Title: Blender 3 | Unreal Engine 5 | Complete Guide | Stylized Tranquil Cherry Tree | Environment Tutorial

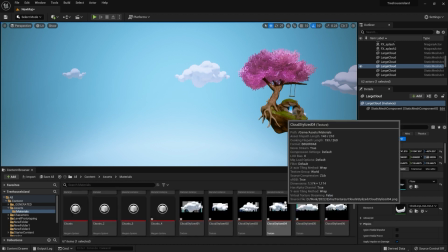And because they already have for the texture, within the texture itself, they already have kind of a depth of the light hitting from the top.
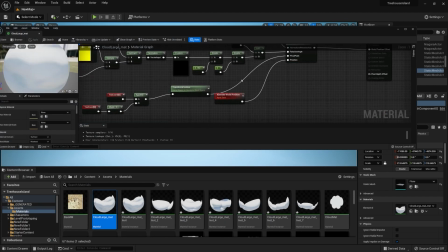It already gives an illusion that they're kind of soft and fluffy. So I was going for that kind of thinking.
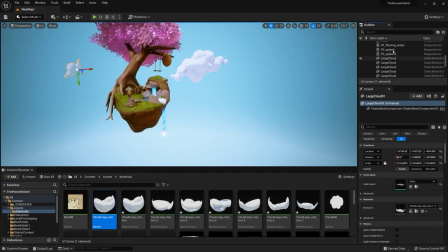And once I was happy with the result and the way they turned out, I just positioned the clouds just a little bit more,
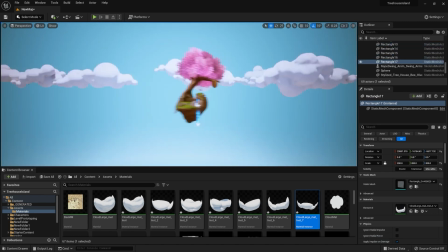just so I could get nicer kind of angles for the camera,
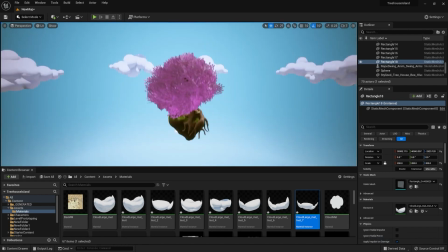and just so I could break up the entire environment a little bit in that background.
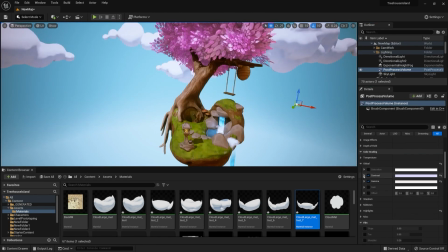And this way it would also help me out to get the entire scene kind of pop out a little bit more.
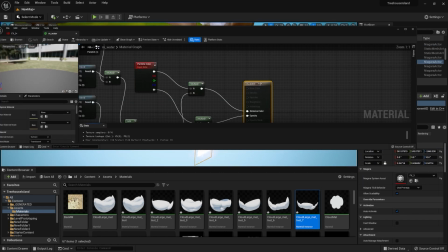Then afterwards, I just went out and played around a little bit with the post-process effects,
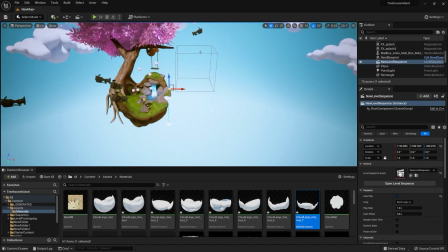made sure that lighting is set up properly, and once I was happy with it, I was pretty much finished.
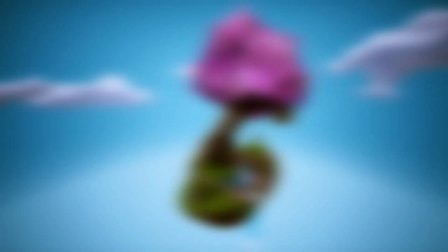And that's going to be it, guys. To create the gray box, just to get an idea out, I've used Zbrush,
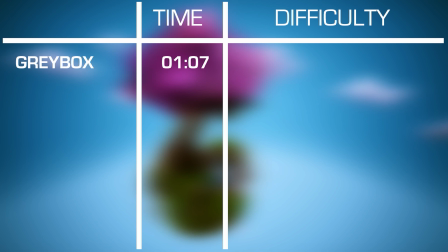which with the help of Sculptor's tool functionality allowed me to automatically dynamesh areas where I sculpt, so I didn't have to worry about topology,
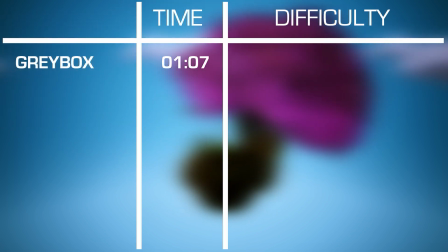and I was able to really focus on getting the shape of the scene out of the way. So with the basic sculpting, I was able to get all the organic shapes out of the way,
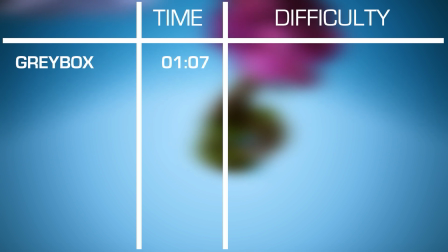and tweaking all the assets and how they combine with one another, I was able to get some real nice results.
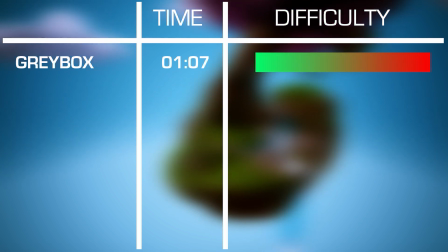And I'd give this part a solid 2 out of 10, as it was relatively easy to make,
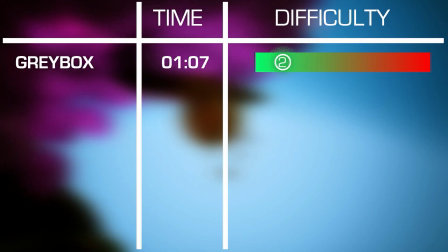and getting a nice shape for the scene was quite simple to do, and we were working with large assets on a small environment,
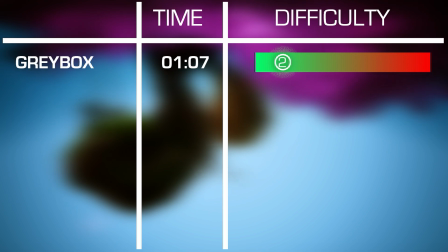which makes it super simple to break up some of those simpler edges and in general get a real nice outcome from it.
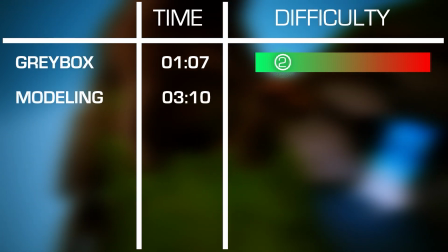For the modeling part, it was quite difficult on this one, even though it was a quite simple scene.
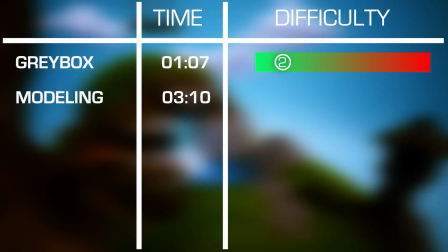This was due to the fact that it takes practice to make organic shapes like trees and environments.
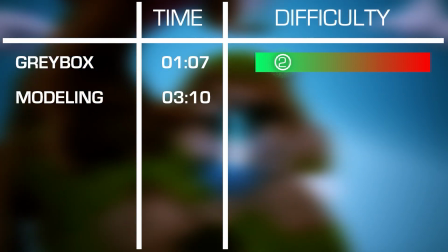The more you do, the better you become, as your eyes get trained to look at things in your environments in a different way.
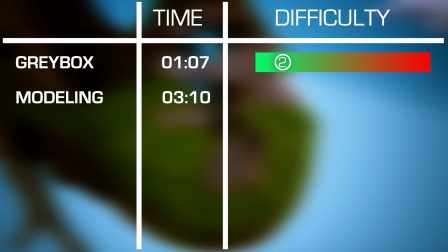So this environment would be more suited to the people who already have some modeling experience under their belt and want to try to focus on sculpting.
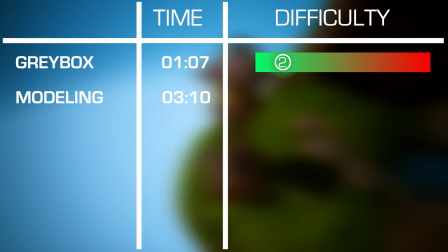The trees are very forgiving, unlike say human anatomy that needs to be very accurate to get some nice results.
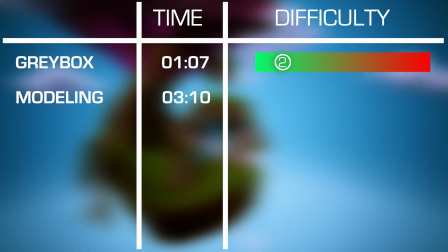But the rest of the build was certainly for beginners, as well as a simple animation for the swing and a mailbox.
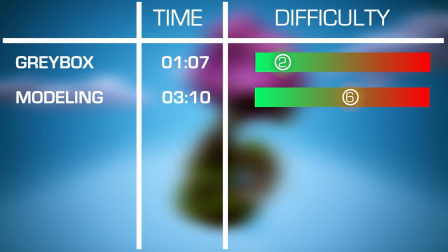All in all, I would give this modeling section a solid 6 out of 10. In the texturing part, there were a lot of materials used.
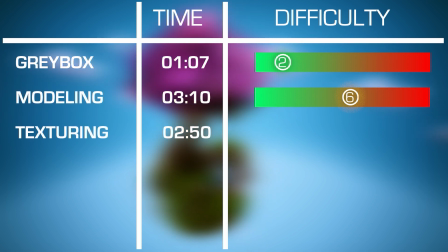Some of them I had to create from scratch, and since it is a stylized scene,
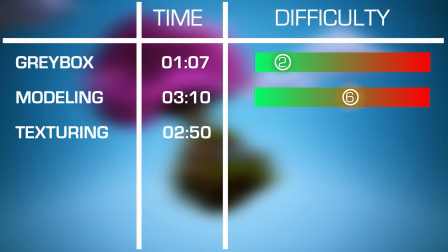one needs to put in an extra effort in order to create every asset individually.
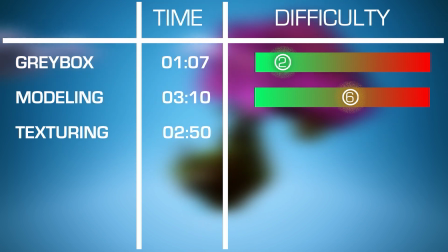But all in all, I was able to make use out of generated texture masks to help me out and get some really nice results.
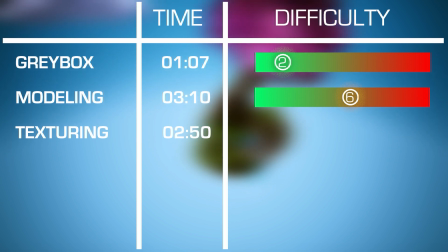The hardest part was probably getting the flow of the bark just right using the texture projection, since I had to mask out parts based on the texture flow.
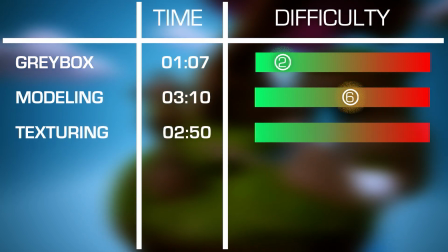But all in all, I was really happy with the results, and I'm giving this an 8 out of 10 in terms of texturing difficulty.
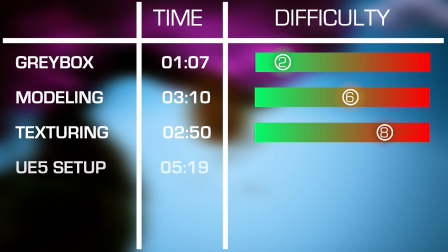In order to set up the environment within Unreal Engine 5, the process itself wasn't too hard,
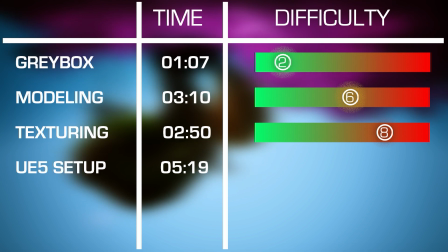as most of the items were already set up without much of an effort, other than the ones with animation,
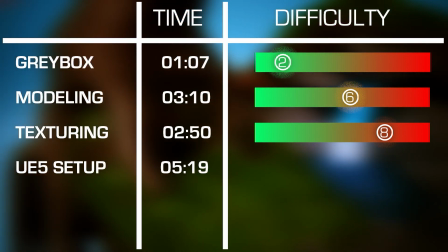that is. We had that fixed in the end though, so all is well.
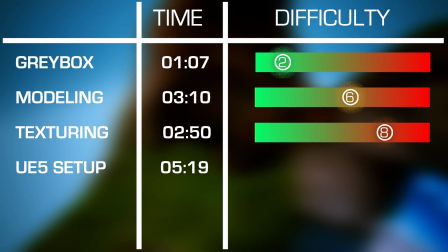The difficulty came from particle systems though, and the bees flying around, the water system.
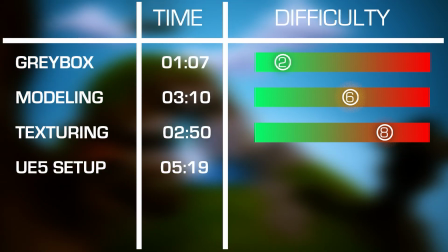They all took way longer than I would have wished,
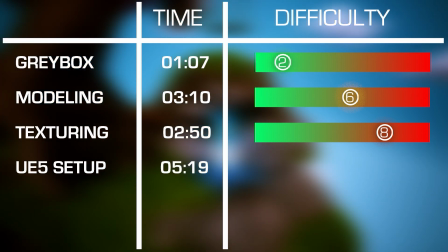but in the end it ended up looking quite nice for the scene, and I really enjoyed the overall process.
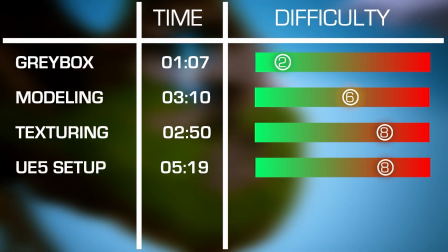Because of it though, I'm giving it an 8 out of 10 in terms of difficulty, as it was quite hard to set that up.
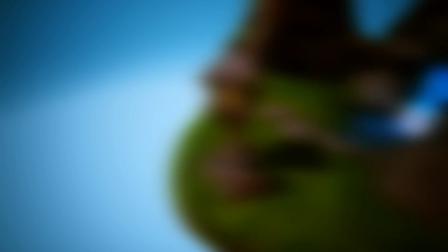So yeah, I really hope you enjoyed the video for the Stylized Tranquil cherry tree scene environment tutorial.
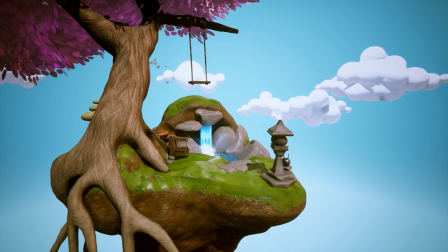Make sure to give us a like if you did, and don't forget to drop a comment down below of what you would like us to do next.
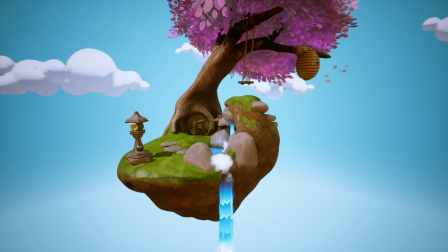Also, check out the links in the description down below to see the massive library of courses we have available, which are free to anyone that signs up for the Patreon.
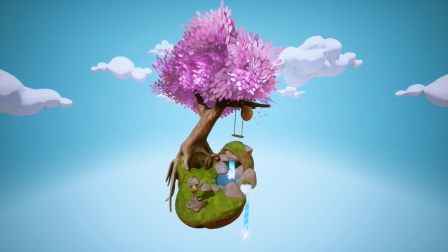We also have some free goods that are on Gumroad, things like texture packs and some models for anyone to download.
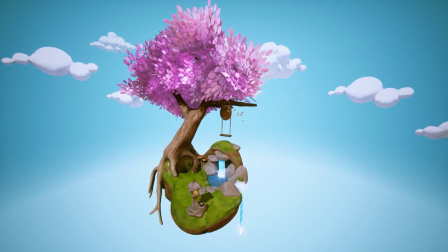So that's going to be it.